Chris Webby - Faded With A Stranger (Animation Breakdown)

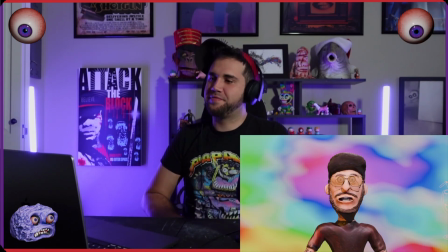Yeah, so the toilet thing, that was like another one of the first things I was like, okay, how do I get like to another scene, get somewhere? So I was just like, let's just flush him down a toilet, like whatever. Doesn't have to make sense. It's just fun.
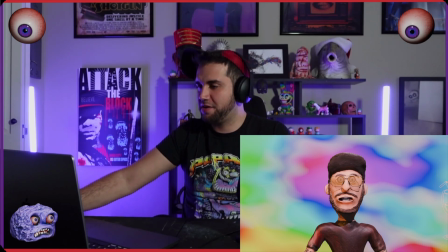And then I just did like a generic kind of trippy background for this first course, and I took like the bar signs, like the alien head and stuff.
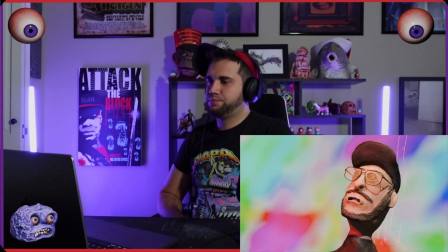Yeah, I'm getting faded with the stranger. Whoa, faded with the stranger.
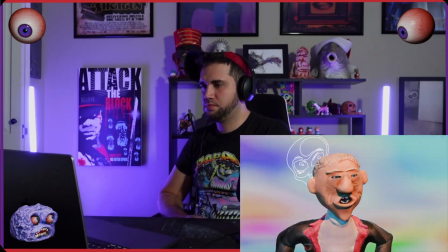Yeah, I'm getting faded with the stranger.
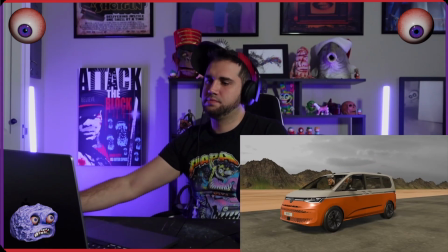Next thing I knew, I was driving south with this old guy Doug with a blunt in his mouth.
I went the ADHD on the license plate there.
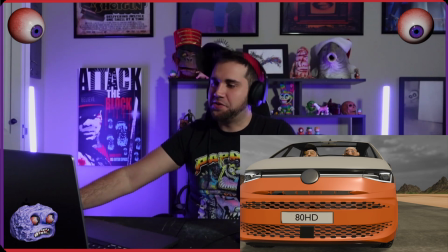Some people have picked up on that. It's always nice when you see that, but I thought that was pretty cool.
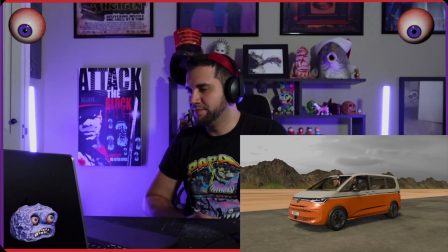With this old guy Doug with a blunt in his mouth. I went to open the glove and the gun fell out.
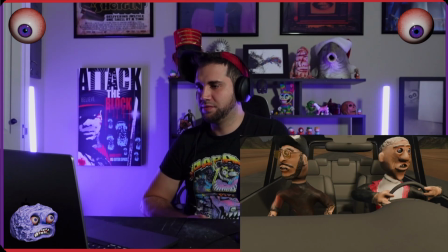Doug yelled, "Don't touch that!" I said, "No doubt." He said we had to make a pit stop in San Antonio for more blow, Molly and Zans.
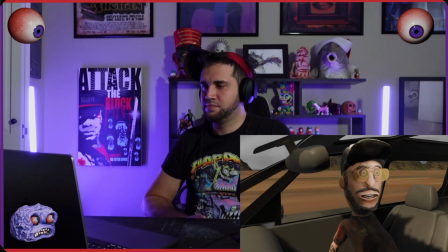I was like, God damn, Doug, you the man. Got that? Then he scooped a couple hookers in the van.
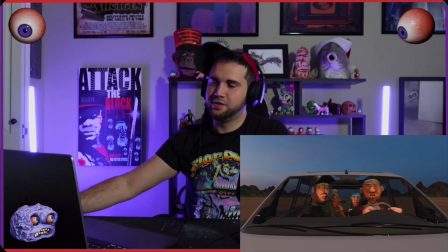Next was Laredo to get more yayo.
The hookers are actually the same person.
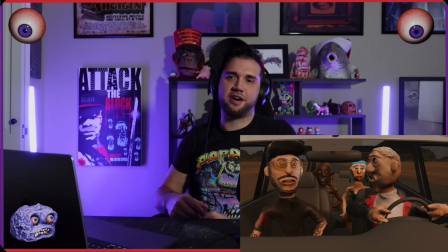I just like painted and changed the hair to simplify it, but I didn't like, they're the same exact body.
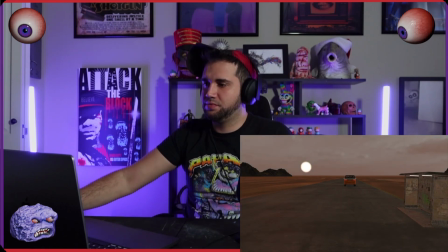I just painted them different colors.
To get more yayo. I'm like, damn Doug, shit, don't we got enough?
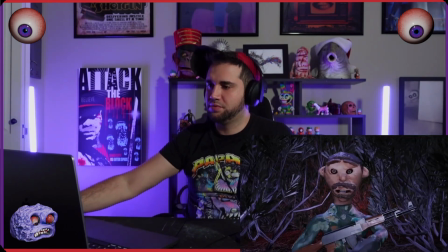Yo, we stopping anyway though to see my guy Diego. He's in the cartel.
Wait, Doug, what the yeah, seeing Diego there too, same thing.
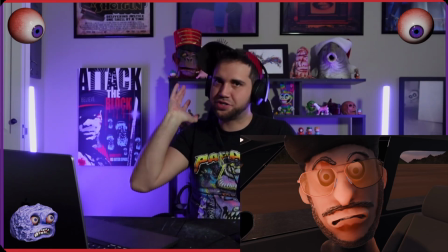It was like, okay, how could I get us out of this car to show something visually uh, a little different? And I like the little wink sound effect I added. I was pretty happy Webby let me add some sound effects to it too, because it's just kind of cool to hear it different.
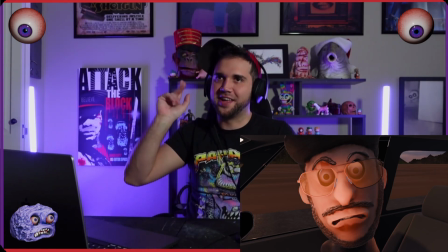Now I can't listen to the song without hearing that like ding. Okay, moving on.
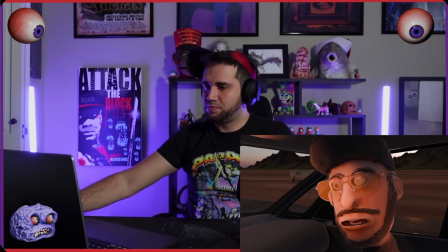Fuck, he said he's gonna smuggle us to Mexico City, and then he admitted that he's on the run, and it hit me.
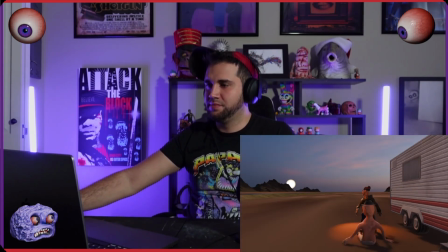I'm in way over my head with this crazy old dude, but fuck it, we got some drugs to do.
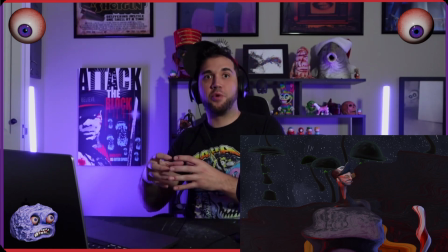Breaking Bad, obviously. Also, Jesse's body is actually Ryan Gosling from that another short that I made.
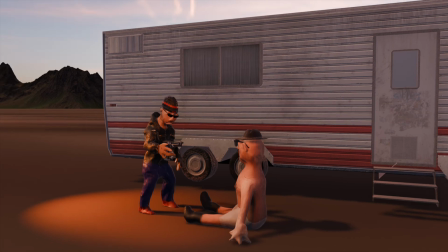Yeah, so I just like changed his face, added sunglasses and a hat. I thought it was funny.
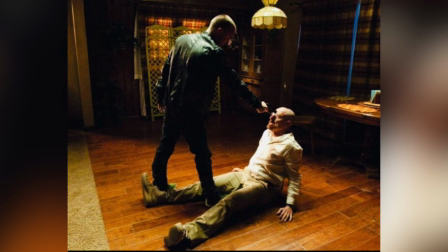It's that iconic position from the last season where Jesse holds the gun to him.
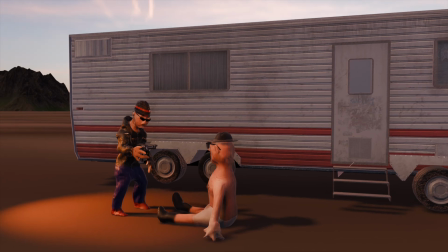But I thought it was funny if he has his like Heisenberg setup, but he's also got like his underwear on.
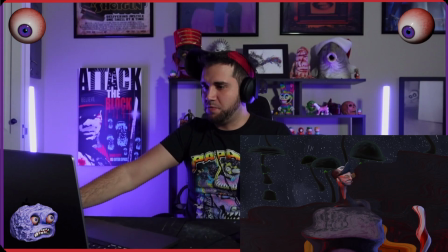Moving forward.
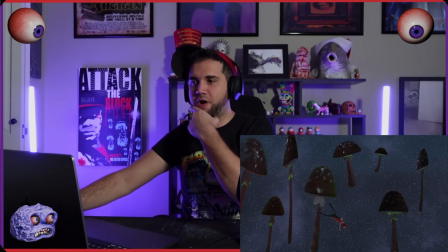So yeah, this whole part. That was Willy Wonka.
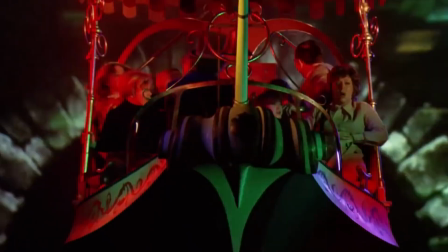My brother actually came up with that. He's like, "Oh, make him look like Willy Wonka in the boat there with the lights going like that."
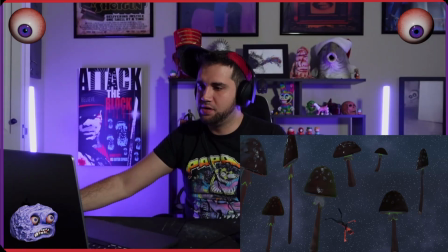So that's where that came about. The Mario Cloud.
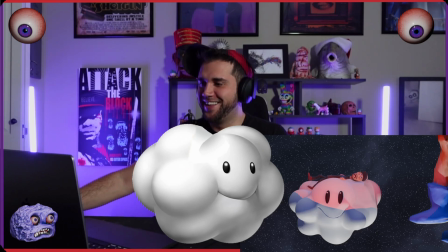It was cool to see people find. Not many people noticed that one though.
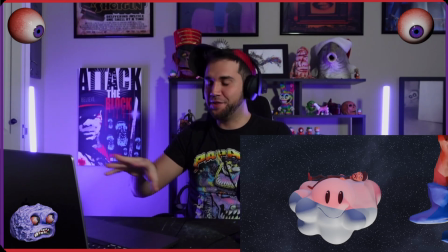And surprisingly, the one coming up next, The Big Lebowski,
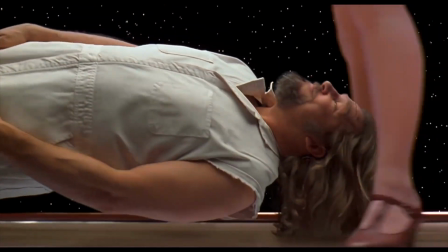that was like to me the most like iconic where people would notice, and so yeah, that's the shot coming up.
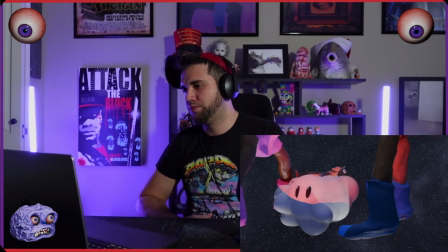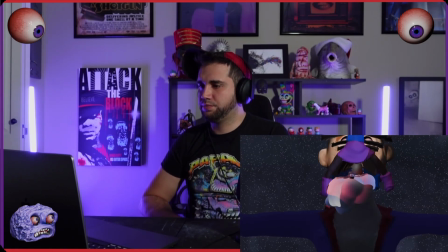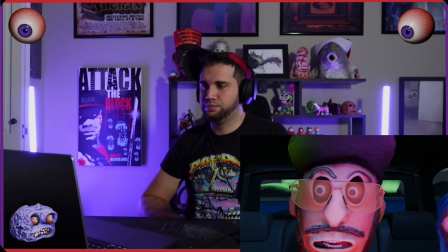We were on PCP, mescaline, coke, and a little LSD.
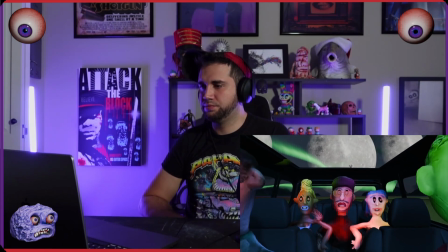Somewhere down in Mexico with Diego and Doug. Up front, while I'm in the back with hookers and drugs.
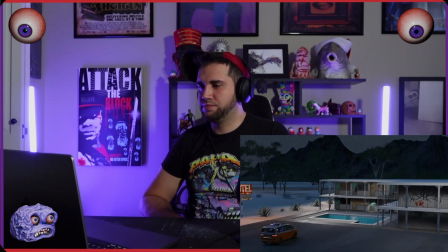They pulled into a dirty motel with no lights, and they said that we were gonna stop here for the night.
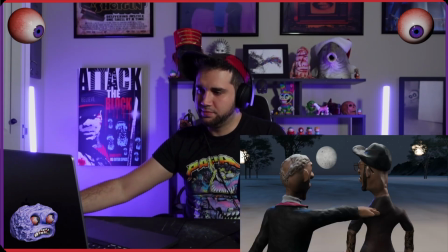Doug took me aside and said we needed to talk. He pulled out a glass pipe.
I love them arguing in the back here, like Diego and the girls.
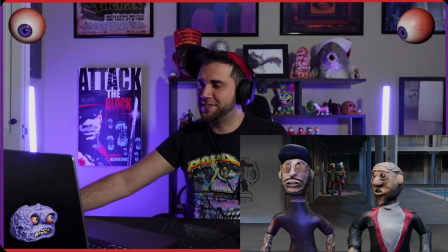I just thought it just really sets the tone of what's going on in this crazy situation.